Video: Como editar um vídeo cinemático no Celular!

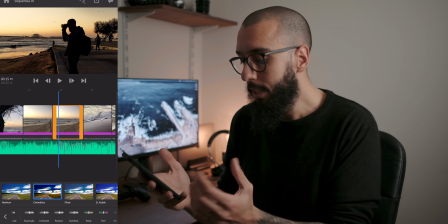Agora é basicamente repetir esse processo ao longo de toda essa introdução do vídeo. Agora, até agora, o nosso clipe tá assim.
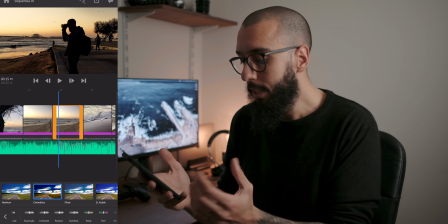Beleza? Aí onde começa o resto da banda, eu vou fazer já mais um corte. Apago o que sobrou. A partir daí, a música começa a ter esses estalos de dedo e facilita muito o nosso trabalho. A cada estalo, a gente coloca o cursor em cima, usa o ícone da tesoura para cortar e apaga o que sobrou do clipe.
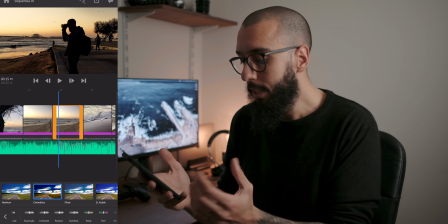E aí é basicamente repetir esse mesmo processo até o final. Pronto, agora o nosso vídeo já está todo montado, na ordem que a gente quer, cortado de acordo com a batida das músicas, e o próximo passo é fazer agora as correções de cor. Então aqui eu vou mexer muito pouco, eu vou basicamente ajustar aqui o contraste da imagem,
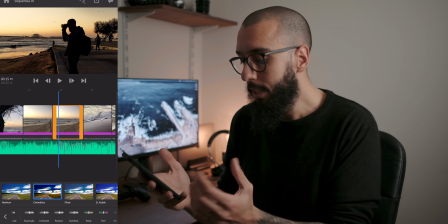reduzir os highlights, que é os pontos mais claros da imagem, eu quero que fiquem um pouco menos claros, aumentar as sombras para recuperar um pouco de detalhe que a gente acaba perdendo nas partes mais escuras, e só. Para ajustar a gente vem bem aqui em cor, e o aplicativo já apresenta pra gente vários presets que a gente pode usar nessa imagem.
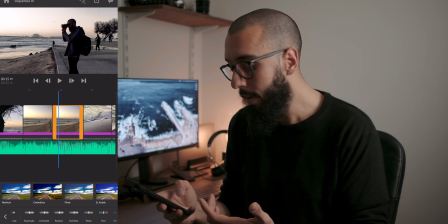Vários estilos de cor diferentes, que dão climas totalmente diferentes para a imagem, mas eu, no caso, não vou usar nenhum deles.
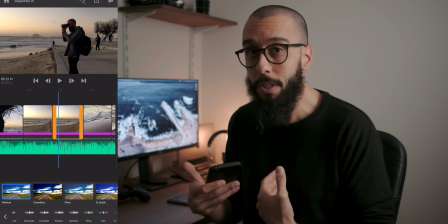Vou deixar aqui sem nenhum filtro e fazer os meus ajustes manuais. Por enquanto, a gente vai usar filtro daqui a pouquinho.
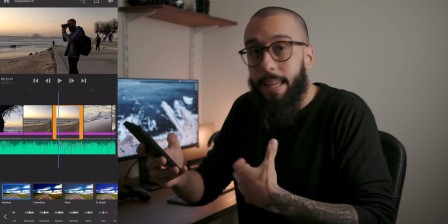No caso desse clipe aqui, o que mais me incomoda é que eu tô muito escuro em comparação com o céu.
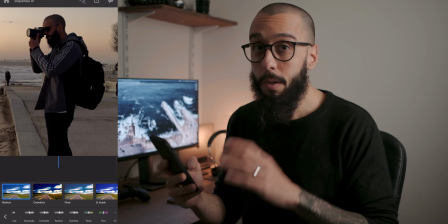Então, o que que eu vou
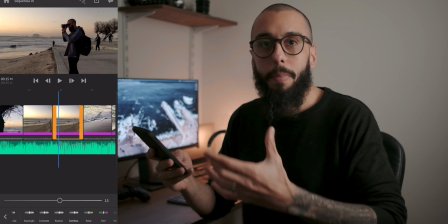fazer? Eu venho bem aqui em sombras e vou deslizar o slide para a direita para trazer um pouco mais de exposição para clarear tudo que está muito escuro.
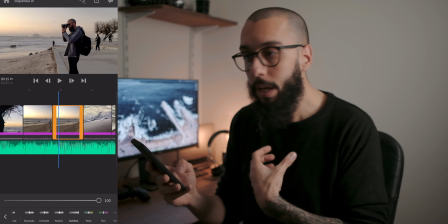Vocês podem ver como isso vai afetar principalmente aqui a parte da minha roupa, da minha mochila.
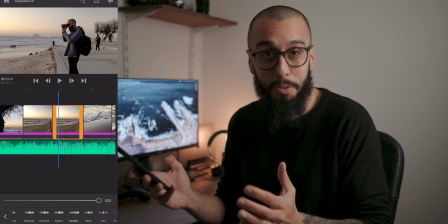Pronto, acho que aí tá bom. Fui no máximo da ferramenta porque precisou.
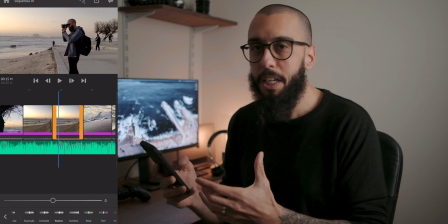Depois eu venho bem aqui em Realces, que diz respeito às partes mais claras da imagem, no caso aí o céu,
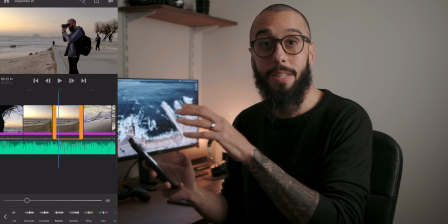e vou reduzir um pouquinho para trazer de volta o detalhe ali no céu que eu acabei perdendo quando aumentei a claridade das sombras.
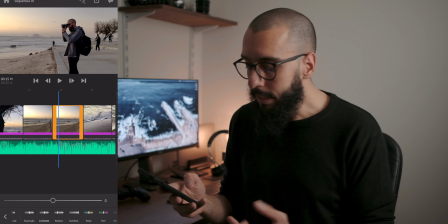Agora a imagem ficou um pouquinho sem graça, sem contraste, então eu vou usar aqui o contraste para deixar a imagem um pouco mais interessante de novo.
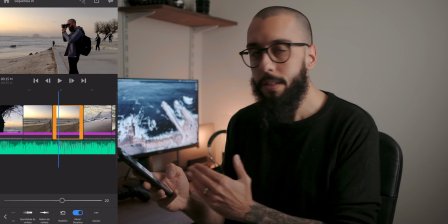Beleza, agora se eu for aqui para a direita, bem no final das ferramentas, tem esse botão ativar e desativar,
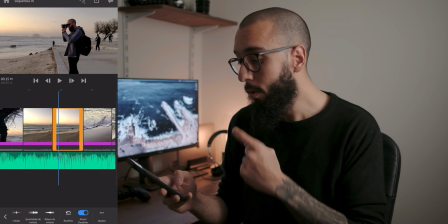que me permite ver como o clipe estava antes e como ele ficou depois. Então pode ver que é uma boa diferença, né?
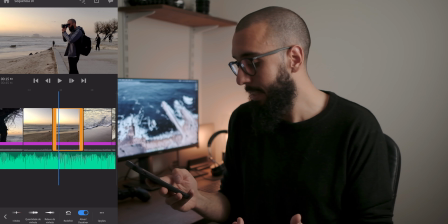Não dava para ver nada praticamente de mim, agora eu já estou aparecendo um pouquinho. Se isso melhora o vídeo ou não, aí é com vocês.
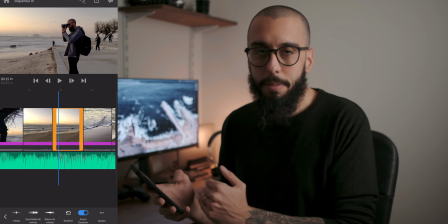Isso é basicamente o que eu vou fazer em todos os clipes aqui. E o nosso filme final já está quase pronto.
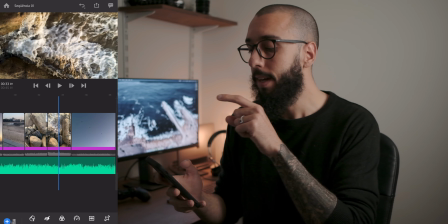O próximo passo agora é exportar. Então a gente vai nesse botão aqui no canto direito superior.
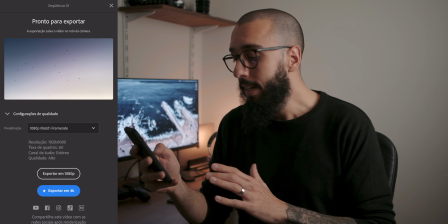Aqui em configurações de qualidade, eu vou me certificar de que está em 1080p, 30 frames por segundo.
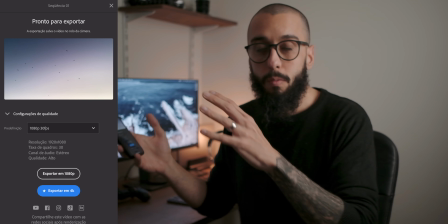Lembra que eu filmei tudo em 60 frames por segundo. E quando eu jogo isso numa timeline de 30 frames por segundo e reduzo a velocidade,
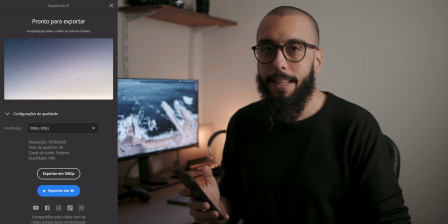eu produzo um vídeo com uma câmera lenta perfeita, redondinha, certinha.
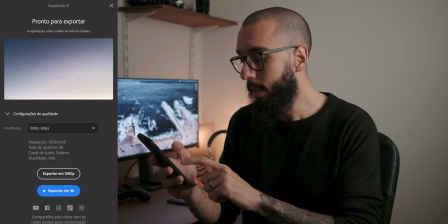Agora a gente clica aqui no botão exportar em 1080p e espera o aplicativo fazer o trabalho dele.
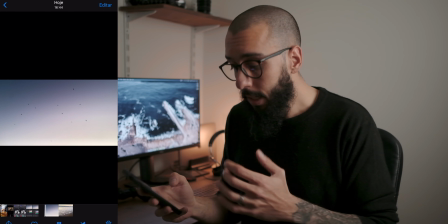Pronto, agora o vídeo já está prontinho, exportado aqui na nossa galeria e a gente já podia terminar aí, mas eu vou fazer mais um passo.
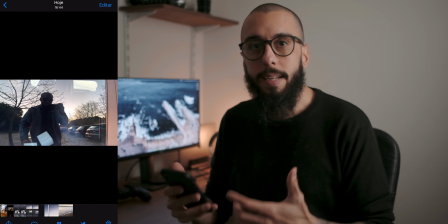Tem um filtro aqui do iPhone que é muito parecido, quase igual ao esquema de cor,
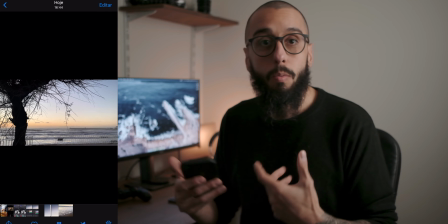à identidade visual que eu uso no meu Instagram pessoal.
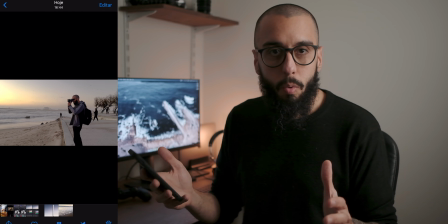Então agora eu vou aplicar esse filtro aqui nesse vídeo para ficar de acordo com o conteúdo que eu posto ali todos os dias, para ele já ficar pronto para ser postado.
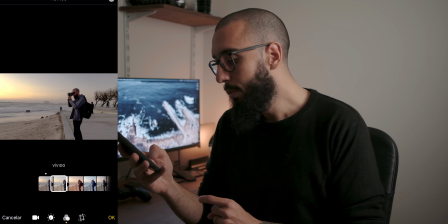Vou bem aqui em editar, clico aqui nos filtros e seleciono o dramático frio.
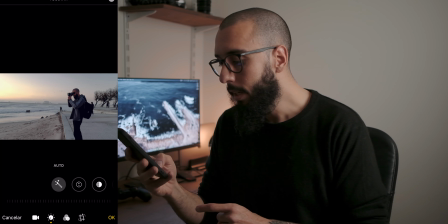Esse é o filtro que eu uso. Vou reduzir aqui quase totalmente a intensidade desse filtro, porque eu não quero que fique tudo tão frio, tão azul assim.
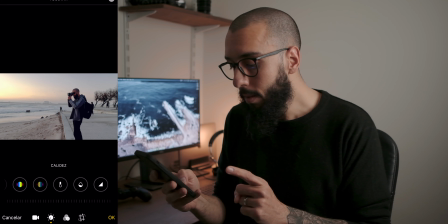E aqui na edição eu vou reduzir um pouco o brilho da cor e aumentar a temperatura.
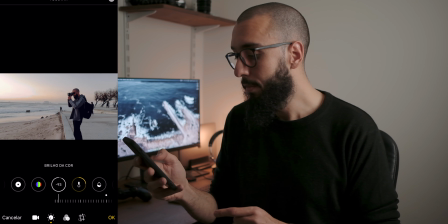E aqui se eu clicar eu posso ver ó, o original e como ficou agora.
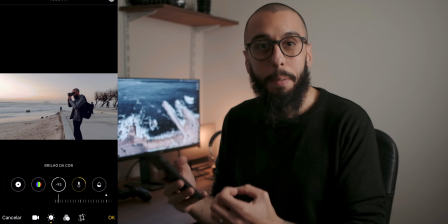Tem aqueles tons azuis nas sombras com um laranja bem acentuado, puxando um pouquinho para o magenta nas partes mais claras.
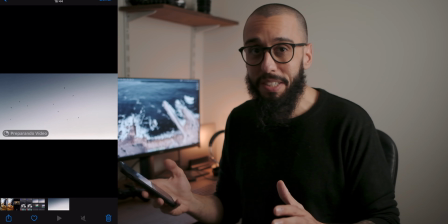Essa é a minha assinatura visual para o meu perfil pessoal no Instagram. E o filme está finalizado e ficou assim.